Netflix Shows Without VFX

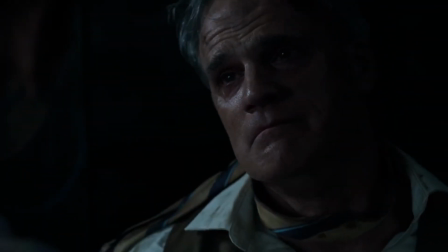3212s
Remember the tentacles latched directly on these faces? It's a terrifying image, but behind the scenes, there was a lot of playing pretend,
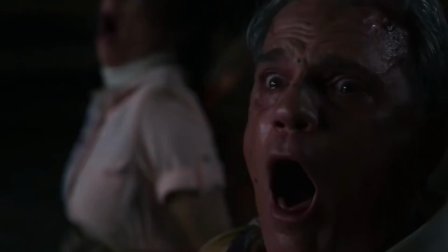3220s
and the actors definitely did a stellar job at acting as if life were being taken from them.
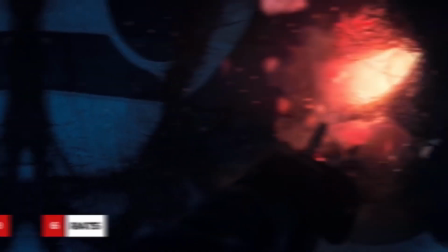3224s You don't have to do this.
While there were loads of incredible CGI creations throughout the Stranger Things series, the rats of Season 3 were epic.
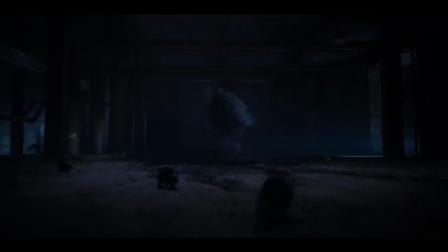3234s
First of all, just look at the sheer number of them scurrying about. They look freakishly real, and in fact, at one time, they were.
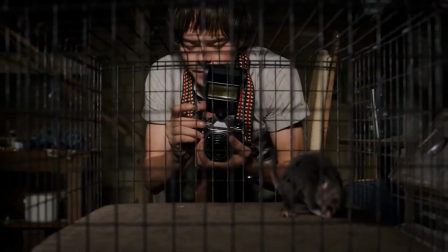3242s
The team actually had rats trained and prepared,
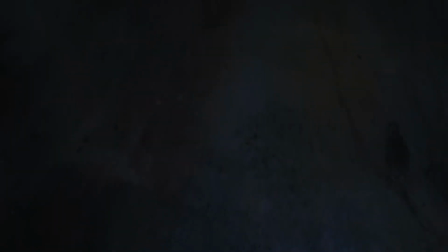3245s
but they turned out to not be at the same level as the rest of the performers, so these CGI rodents were brought to life.
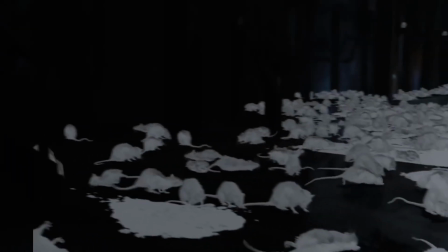3252s
Just when we think we've seen them all, somehow more rats always seem to appear out of nowhere.
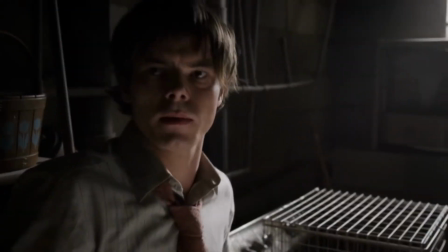3258s
The amount of detail really adds to how convincing these scenes look. If we check it out closely, we can see literally every strand of hair,
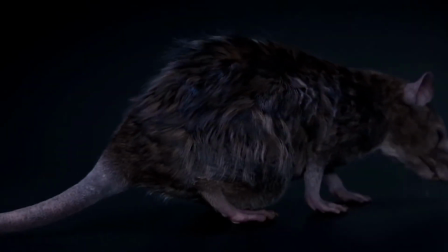3266s
whisker, and, of course, those signature creepy black beady eyes.
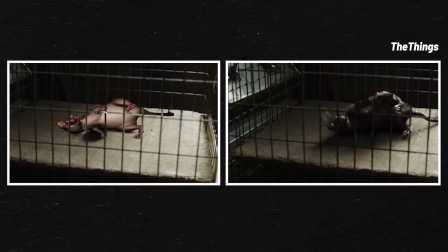3271s
Then, of course, are the rats that go through, well, let's just say a bit of a tougher time.
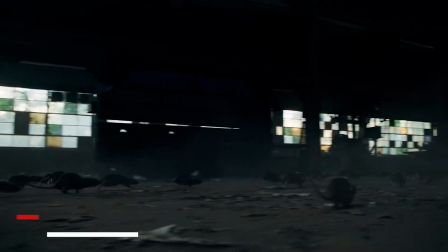3276s
More on those CGI rodents later. Why just have regular rats when you can also have melting and exploding rats?
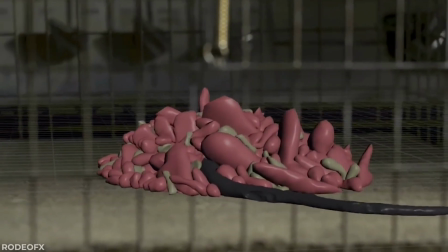3285s
Okay, maybe we haven't thought that ourselves, but the Stranger Things team definitely did.
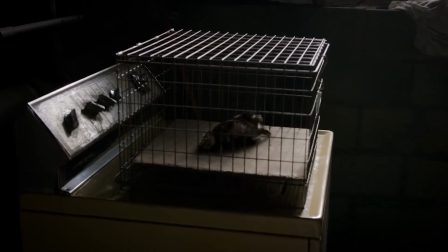3290s
Remember these melting creatures in Miss Driscoll's basement? Let's just say we preferred them when they were the regular creepy rats.
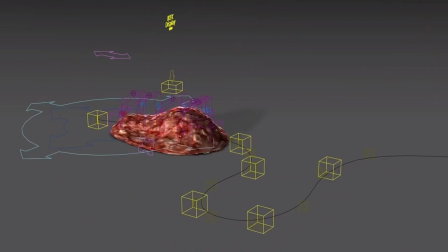3298s
How did they make these strange and literally bubbly effects? A special software called Houdini was responsible for those effects used for the textures.
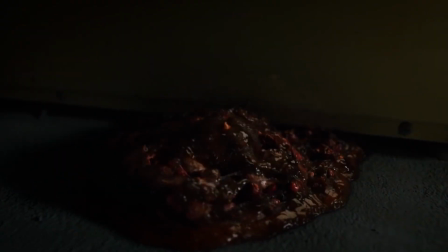3307s
The jam-like substance is super creepy to begin with, and then it moves.
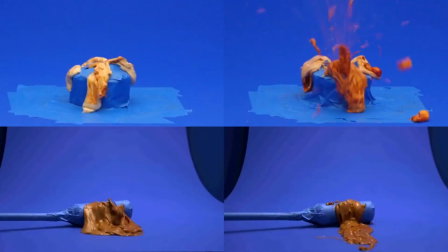3312s
The effects team put great detail into simulating a mixture of various items and, of course, coated it off with some slime for good measure.
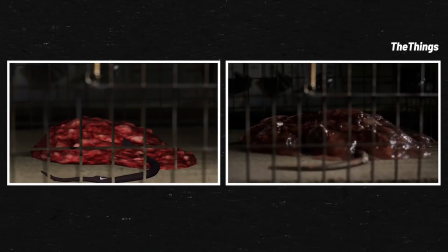3321s
Did you happen to notice the slick black tail amongst the slime blob?
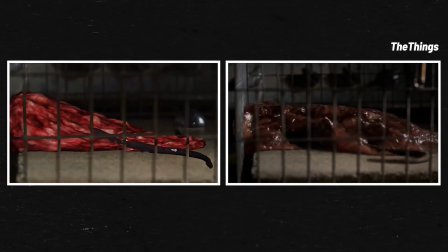3325s
It's that kind of extra touch that really made these creatures perfect for the world of Stranger Things.
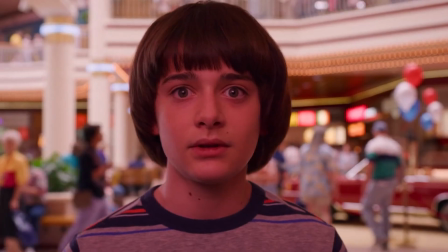3330s
The effects team made sure to get the approval of the kids of the show too, all of whom thought their creation was horrifying.
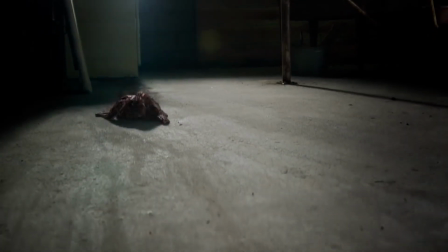3337s
That's when they knew it was a winner.
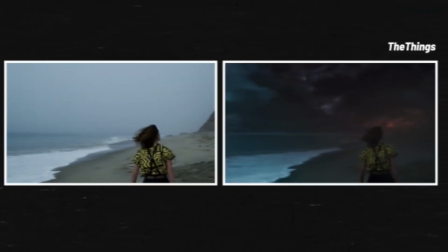3343s
Remember this dark and stormy beach? It was much more pleasant when they were actually shooting.
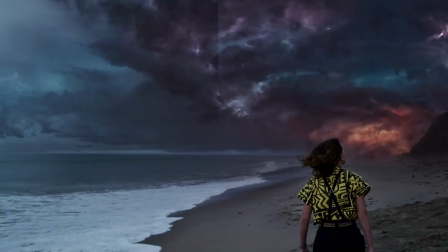3348s
They added these incredible huge rolling clouds, further highlighted by the reds,
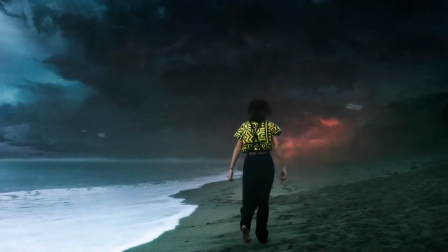3353s
blues, and purples bursting through with light, creating an extremely intimidating scene.
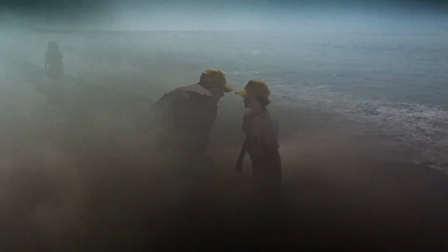3359s
How about this intense fight? It looks like it's right in the middle of this brutal and blustering storm, but in reality,
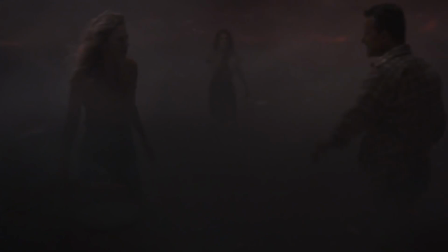3366s
the whole thing wasn't even taking place on the beach like it was earlier in the scene.
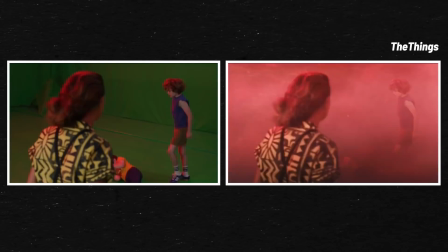3370s
This whole sequence looks so different and way less intense in the green screen studio,
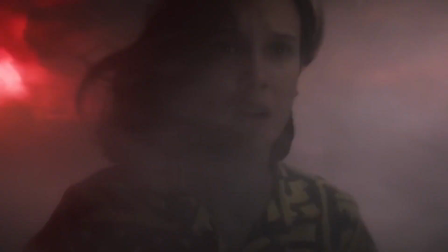3375s
but the actors do an amazing job with their performances to make the whole scene believable. The added VFX and CGI just bring it to that stellar Stranger Things level.
Mike?
This was one of the Duffer Brothers' favorite VFX used in the third season of Stranger Things.
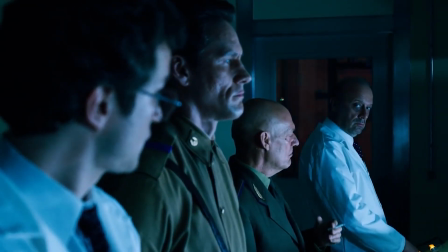3392s
Inside the Russian lab, our minds are totally blown when we see the high-tech machinery going.
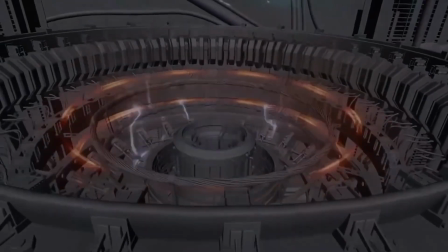3398s
The giant spinning turbine-like object alone has excellent effects like the speed of the spinning, lighting within, and the way the mechanism moves as a whole.
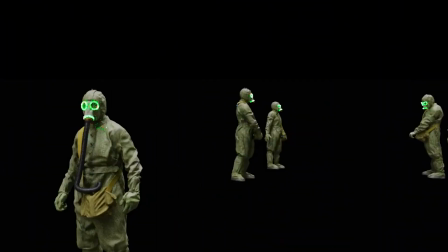3406s
Even some characters, like these workers we see, are entirely computer-generated.
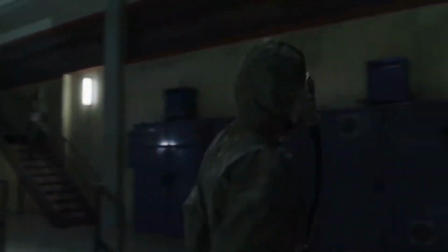3412s
Though, there was an actual structure that sat in the place of the fantastical machine. See this long frame that holds the general shape of the turbine?
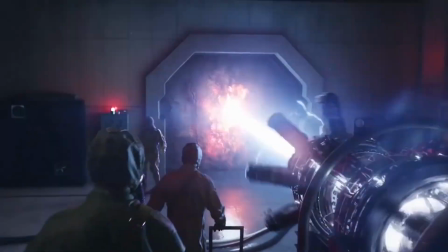3419s
The team even added these large silver balls to reflect the lights realistically, so the effects team had that to work with while adding all of the CGI we see in the final product.
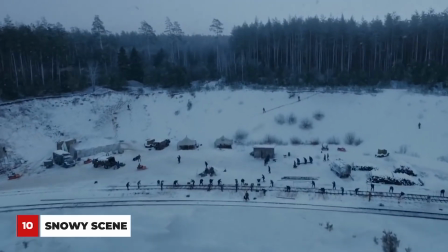3429s
The snow in this exterior shot is both gorgeous and extensive. We totally believe it could be a real place.
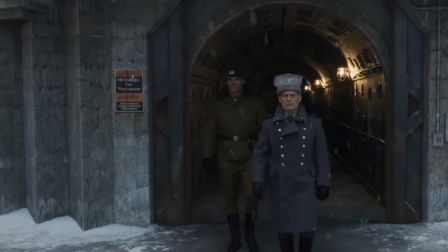3436s
Until we see the CGI magic behind the creation showing us that it is just that.
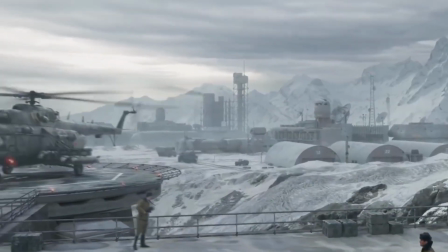3442s
A totally CGI creation. In order to bring the scene to life realistically, the team incorporated things like thousands of snowflakes floating in the air,
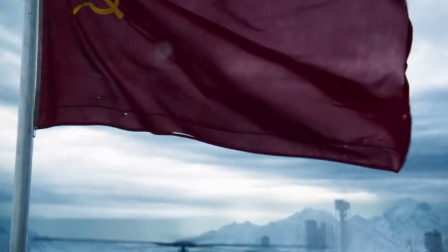3451s
as well as using wind simulation so the blustering landscape looks real. Looking closely, we can appreciate all the architectural details added.